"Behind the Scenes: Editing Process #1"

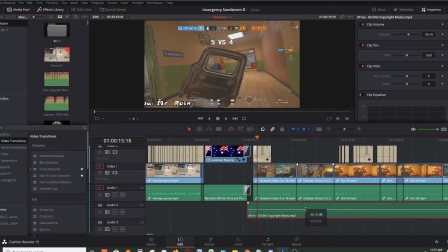Having it a little higher also works pretty well. So let me just show you what it would sound like on 24.
Piano? Piano dead? That's diffuser, right?
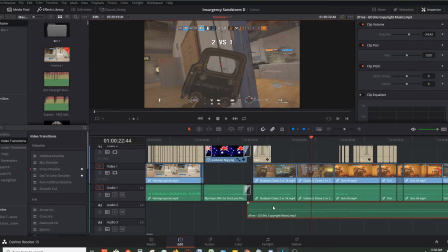Inside now?
So I know it's the beginning of the song, so it's pretty soft and all that. But it's the same ordeal where you can still hear the gunshots, you can hear the callouts, somewhat faintly depending on who's talking. But the callouts aren't the big issue there, and if it is,
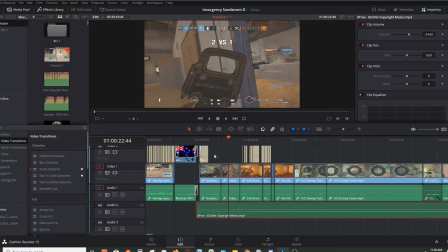then I can always just throw in a text box in there and clarify who's saying what. No, maybe not who's saying what, because I haven't figured that out, but at least clarify what's being said.
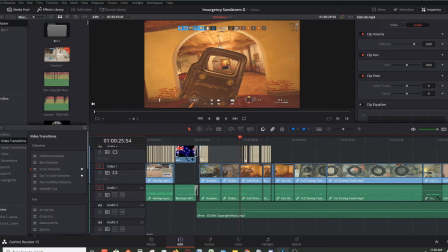So, even though this is clearly being said, and you can hear this perfectly fine, I still added it in for comedic effect.
Look how sleepy. Do not overpeak that.
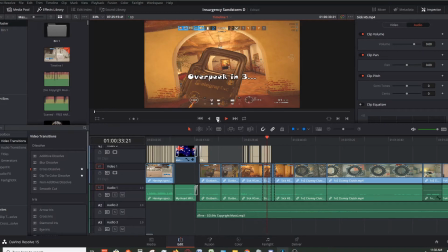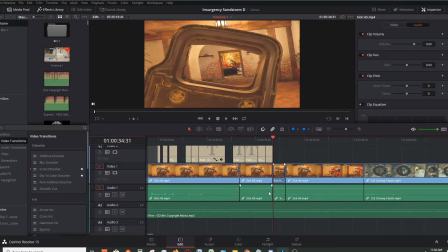And so that quick little zoom in there that you see, I didn't transition in or out of it, which would be a little smoother to do. But because of it being as quick as it is and how I have everything spaced out,
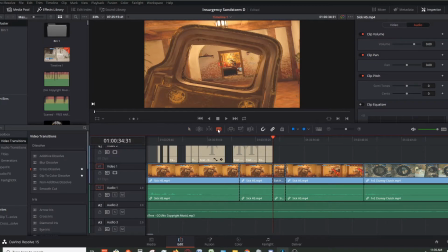that's how I just used my split clip razor button there, and I cut it here, and I cut it to about when he leaves the scene, and then I'll select it, and I just zoom it in.
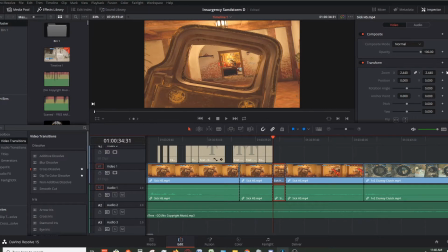Yeah, I split the clips, zoomed it in, and no keyframes because I'm not transitioning from one thing to another. This is just a very cut edit. It's literally no frame of animation of any sort.
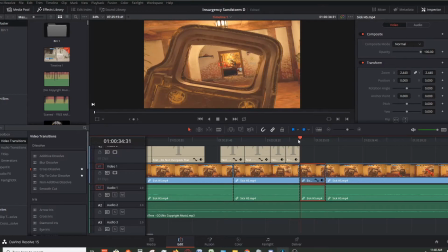It's just I'm in you know, I'm this far away and now I'm here. So it's a little sloppy, we want to call it. It's a little, uh, I guess, I don't know what the other word would be, but that's the quick, easy,
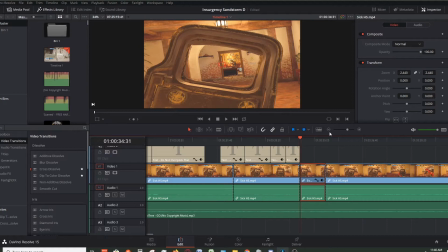cheap way to do that kind of zoom in without any animation put in.
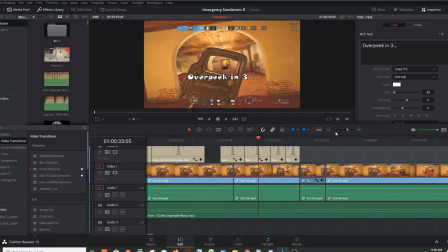And it still works, especially for something like this. You know, you don't have to always overthink what you're doing. You know, it still shows him going through the doorway, and it's not jarring because Disney isn't moving too much.
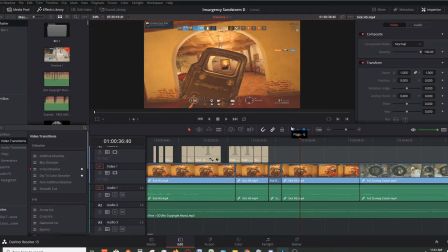So anything that works like that, it's going to be pretty good.
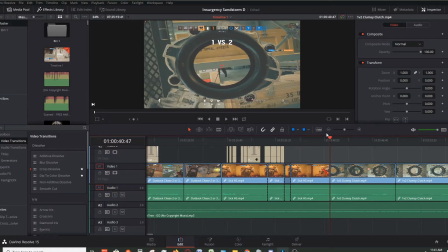And then the only other thing to show is like figuring out when to cut one clip and transition into the next. And the best way to do this, if you have background music, is to do it with the music.
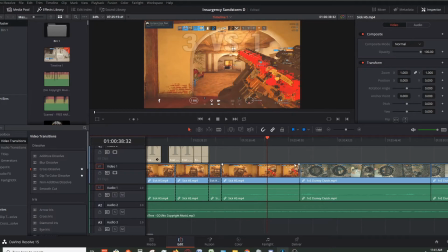So we'll see what it sounds here.
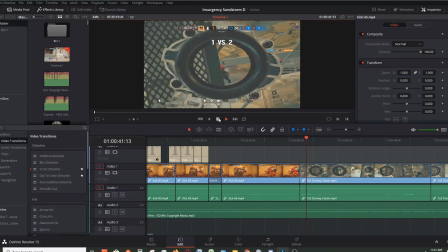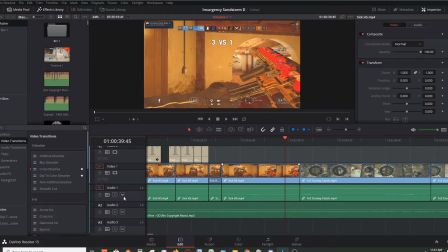So I'm gonna mute the audio here. You're gonna hear there's gonna be a higher pitched sound here that's pretty much lands on the beat, and it's going to be right about where this transition is from one clip to the next.
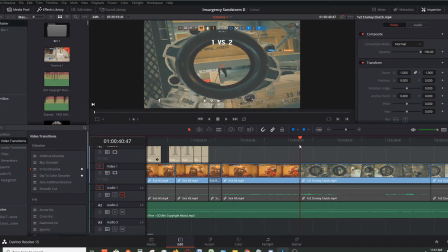So you see, it's almost right on the money if it's not right on the money, but for the speed of the video and all that, it doesn't have to be exactly exact. And if it is, great. If it's off by just a little bit, like I think it is here,
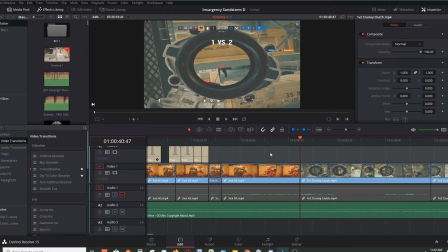you still couldn't tell if you're just watching the video from beginning to end like you would expect.
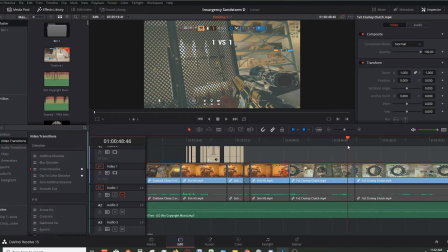And then just do the same thing. Anytime that there's a break or a downbeat to the song, you can always just transition from one clip to the next, or do a jump cut like I do here, because this is still the same clip.
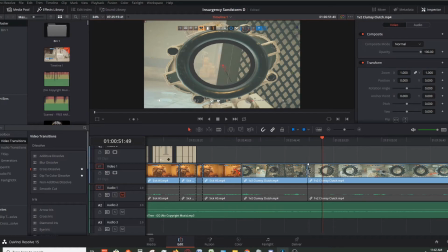This one doesn't have any audio cues to it because it's still the same clip. It doesn't really need it. It's also like in a build-up part of the song where nothing's happening either. So, you know, it doesn't need a whole lot there. You don't need to worry too much about that, I don't think.
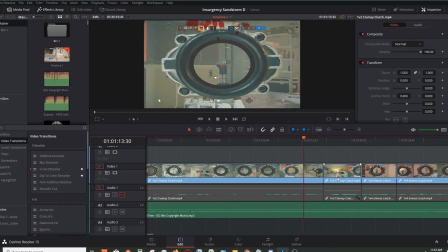And then there's a part here where this builds up, and then I tried to line this up a few times, and I kept having to change things, but I lined it up as best as I could.
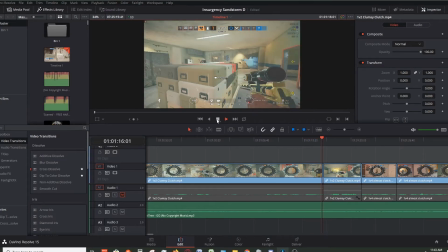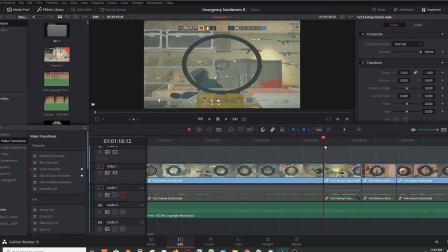So as he gets the last kill is when the music really kicks in, and I think that works well.
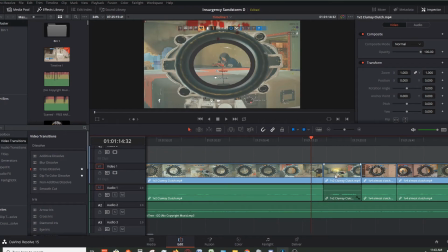The other thing you see here is that I have a split clip here of the audio for this last part of this clip, and that's because of all the noise and all the yelling that's going on here. If I kept this as main volume, it would clip the audio, and it wouldn't sound good, it would overpower the music, and we don't want that.
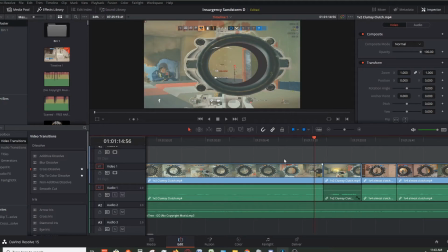At least not for this clip in particular.
Whoa! Oh my god!
And see, having it lowered does work to the advantage of the clip because it keeps everything
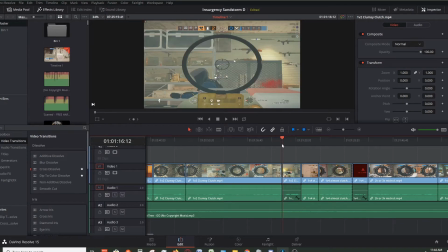leveled where it needs to be. You don't need to hear the final shot because the music is there to help with that effect.
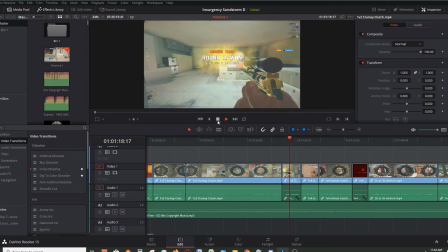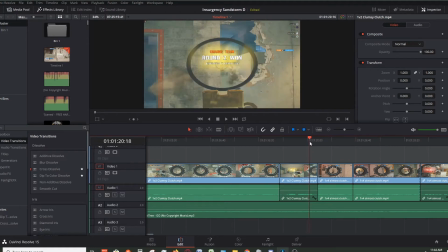Let me see this clip here.
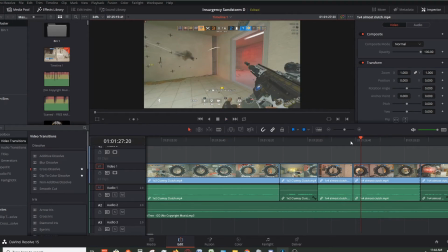One more. Easy.
This one is a transition that I really love doing.
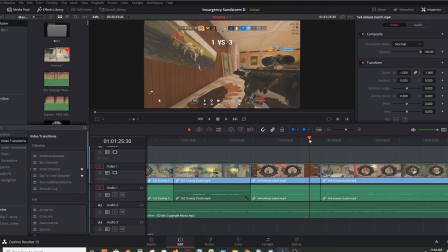I did it in both of my montages on my channel. It's where you're in the middle of a reload, and then I'll cut you off in the middle of one reload,
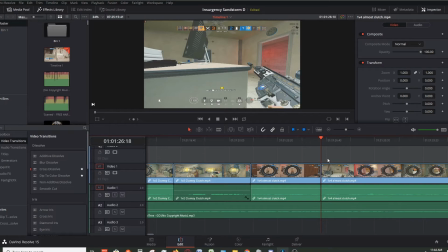and then I'll just cut edit to your next to another reload later on in the clip. And it just so happened that I could do that with this clip because there's nothing else interesting going on from this part of the clip till here.
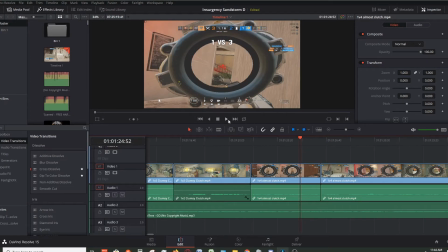So it's the only hard thing about this part is just lining it up. But outside of that, you don't have to be perfectly exact, like I've mentioned before. The more exact you are, the better it looks.
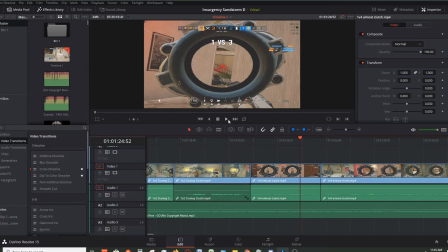But like I said, for the speed and pacing of these videos, it doesn't have to be perfectly lined up. I just love doing that effect, that transition.
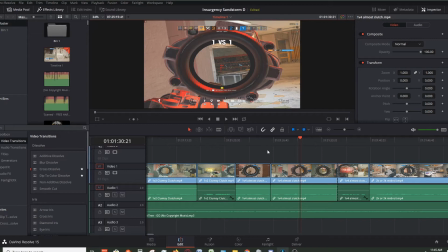It just feels so good going from one reload in one clip and then loading, finishing the reload in a second clip.
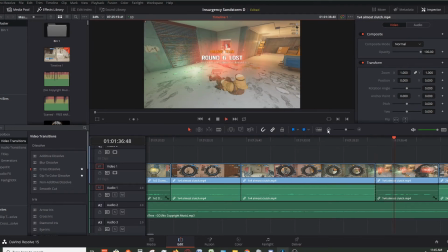Damn it, bro, so close.
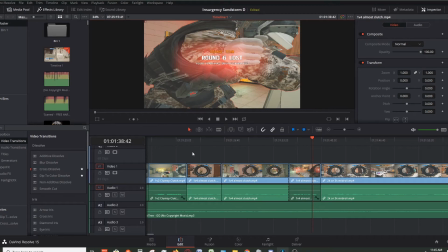So all I did here was just cut and did the same thing over here with the 1v2 with the previous clip.
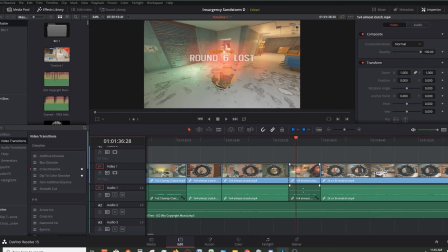Because the volume gets pretty loud, just lowered it so it doesn't overpower the entire video.
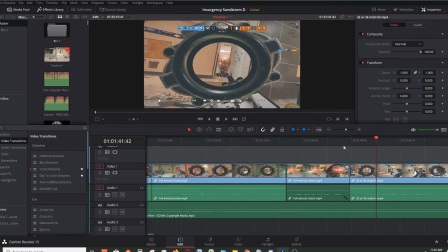This one starts at the end of a downbeat. And not entirely perfectly aligned, but if you're watching this all the way through, you're not going to catch it.
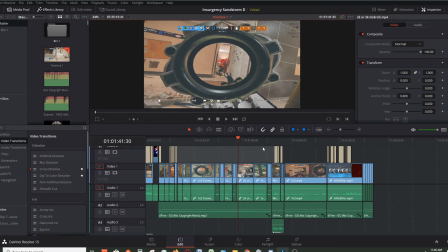And if you do, then I apologize, but this is the part.
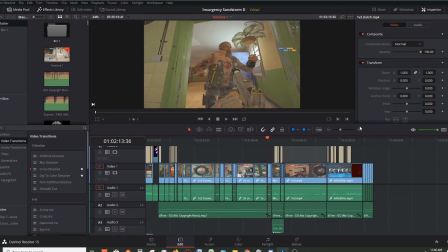That's a pretty good freeze frame there.
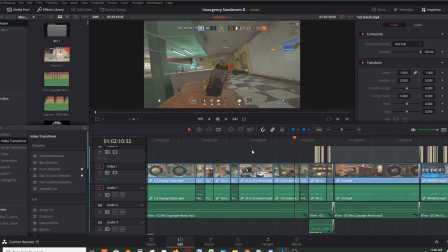This is where editing magic comes in, where you don't necessarily have to do everything the right way. It just has to be close enough, and sometimes being close enough is better than being exact.
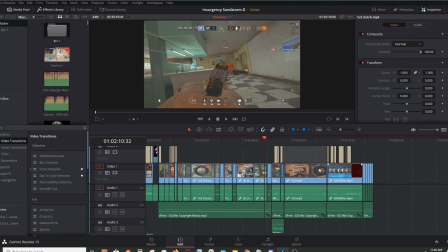So, and that's really it. Everything else is just the same edits back in, one clip after the next.
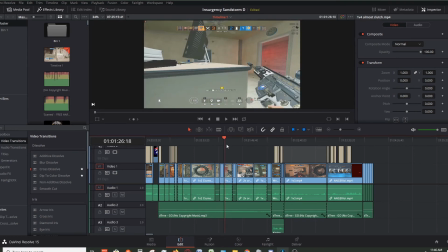All this here is just very simple, easy edits that I can do whenever. Those take the least amount of time.